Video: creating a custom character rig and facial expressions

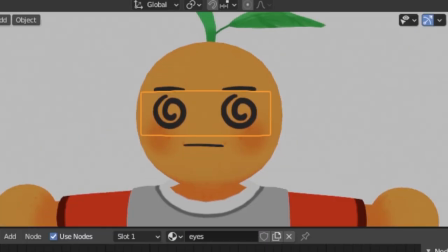0:00 Welcome back to LazyEdit. I think for the last year we've used a mouse and keyboard as well as VR,
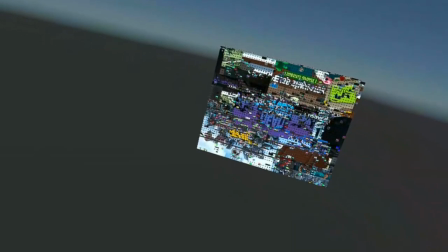0:05 even experimenting with things like Kinect and video recognition to create motion capture to create procedural animations.
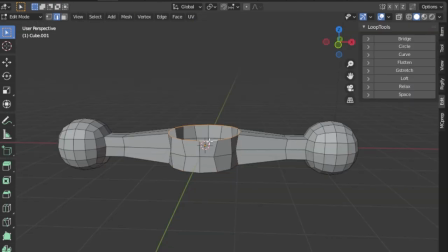0:11 And it's made me realize that with different approaches comes different trade-offs. With procedural animation you get faster production at the cost of polish.
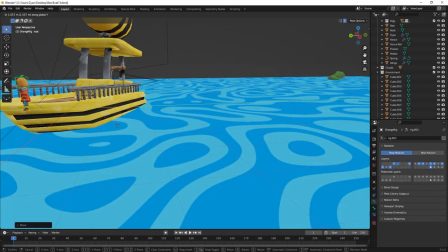0:19 Today though we're going to move back to frame by frame animation since it allows me to have a lot more customizability.
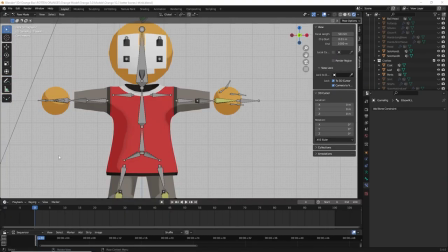0:26 First I needed to redesign the rig for the new workflow.
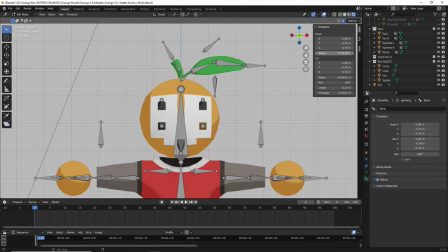0:28 A rig is kind of like a skeleton that controls your character, and previously I had a few bones all of which were controlled through code. This time around I wanted to have a more elegant control over the character, and that means making some adjustments to my old rig.
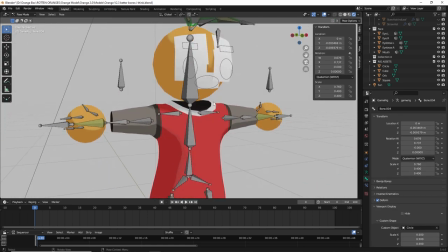0:43 Rigs by themselves though can look a little bit strange if they're just left alone,
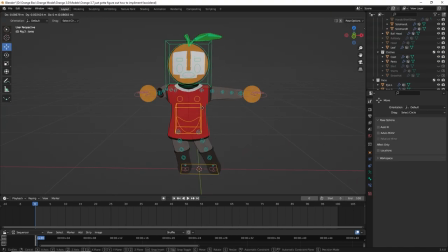0:47 so we're going to customize ours by adding custom shapes to make it easier to identify what we're looking at.
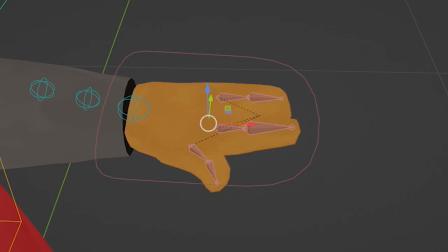0:53 These bones are here because I can switch from a simple circle hand to a more complex one as well as having actual bones that control the face and the leaf.
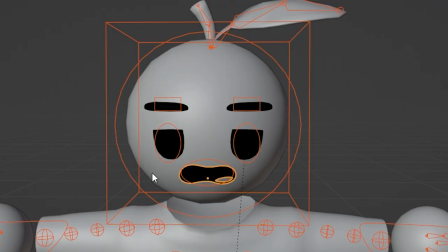1:01 One of the things that I've been trying to push from the start was having a character that looked like they had drawn on facial
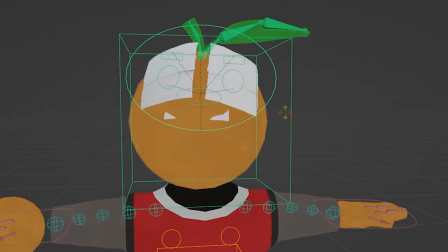1:06 expressions and at the time that meant using an image to paste onto the face.
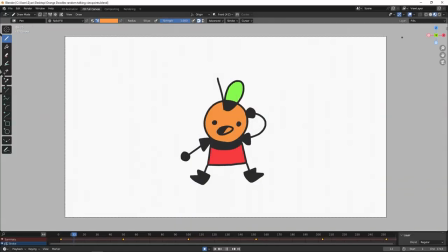1:11 Now that we're completely moving over into frame by frame animation and we're working entirely inside a blender I thought I might try something new.
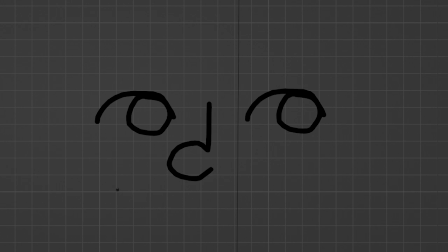1:18 I've been experimenting with a grease pencil tool which allows me to draw within the program itself.
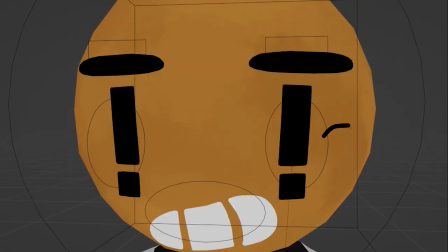1:24 All of the drawings with a grease pencil tool are also vector based meaning that if we need to we can manipulate or create new ones without having to exit the program.
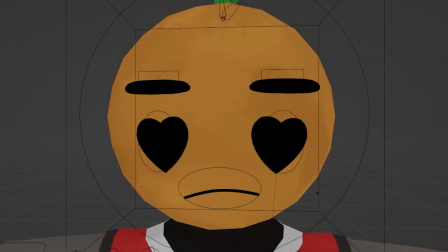1:32 But instead of just ending it there I feel like I should do something with this character so I decided to make a new banner.
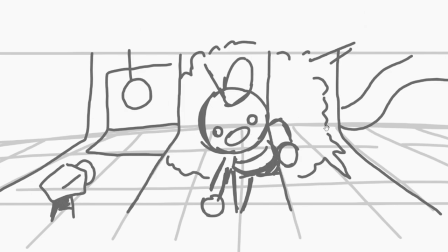1:39 So I think at the moment I want to incorporate an explosion and the character as well as having this world which we're continuously splitting off into different chunks in.
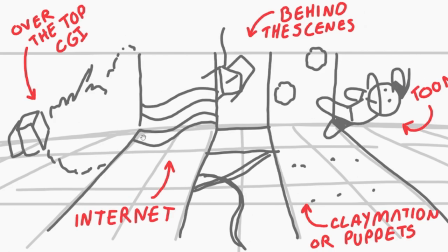1:48 After further experimenting I eventually stumbled upon this design where we would start off on one side of the screen with the computer here just exploding launching our character to the other side and while the character was flying we would kind of transition through different uh aesthetics so for this scene i just used
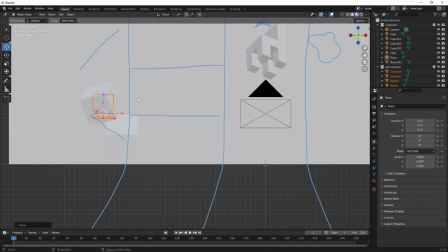2:06 two planes one for the wall and one for the floor i already had this computer from a previous project so i just threw that in there as well as
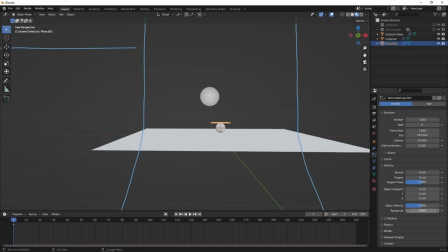2:14 this fully customizable table which we're going to go ahead and use next up i had to create some kind of explosion i haven't done
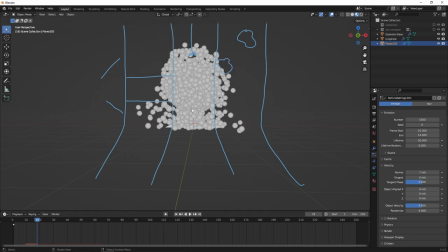2:21 this in a long time so i don't really know what I'm doing but after a few
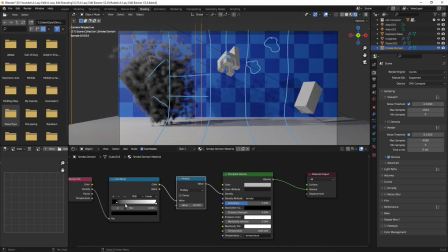2:26 tutorials and just messing around with it I got towards like the general aesthetic that we're going for.
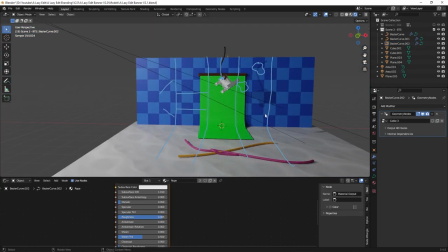2:32 From there I just duplicated the scene and made another simple plane for the green screen and then we used some curves and turned them into weird-looking cables.
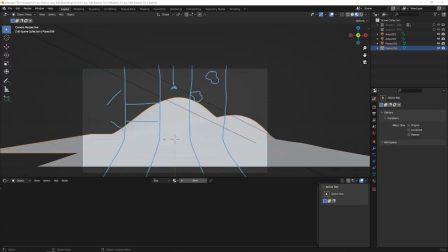2:41 The hardest part was trying to go for this claymation look which I had never done before but I found this image of fingerprints
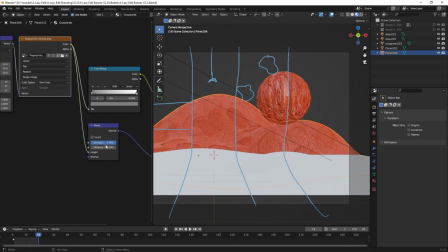2:47 and I overlaid it on my image to get a kind of realistic clay look to it.
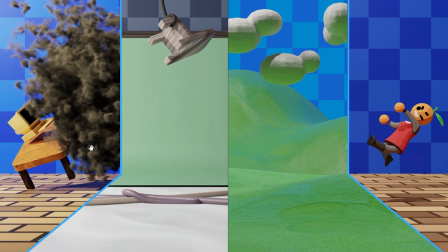2:53 And once I placed it into the banner and tried to like fully customize it a little bit more, we ended up with this look right here, which I think looks a lot better.
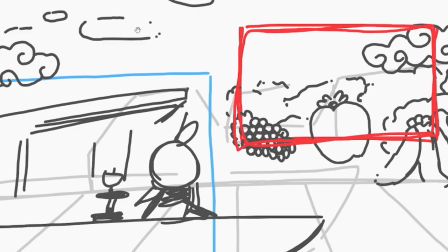3:01 I also wanted to try this for the other channel. So again, I had a rough idea of what I wanted to have.
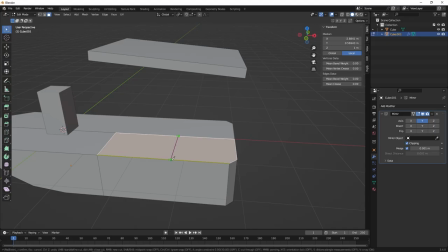3:08 Here's kind of the block out of what I thought it would look like. I had to design this boat, which to be fair, was already kind of in my mind for a while now.
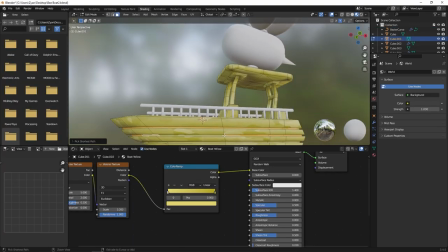3:15 It's a little B boats. All of the textures are done inside of Blender and we're just messing around with different noise values.
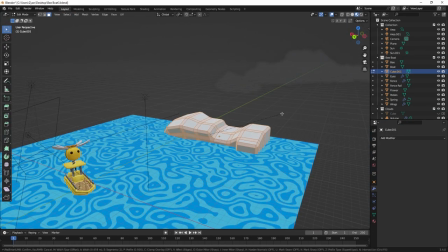3:23 The island itself is more generic. It's just a bunch of blobs that I thought would kind of look okay in the distance.
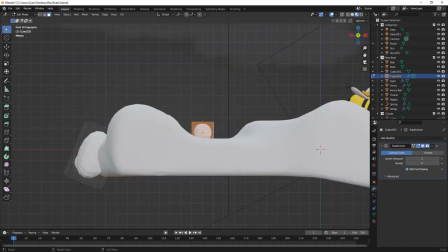3:30 I kind of threw together a few rocks everywhere and tried to move them around just to give the
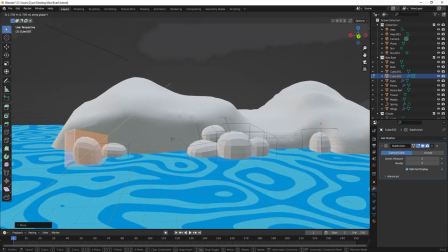3:34 visual appearance that there's more going on than there actually is.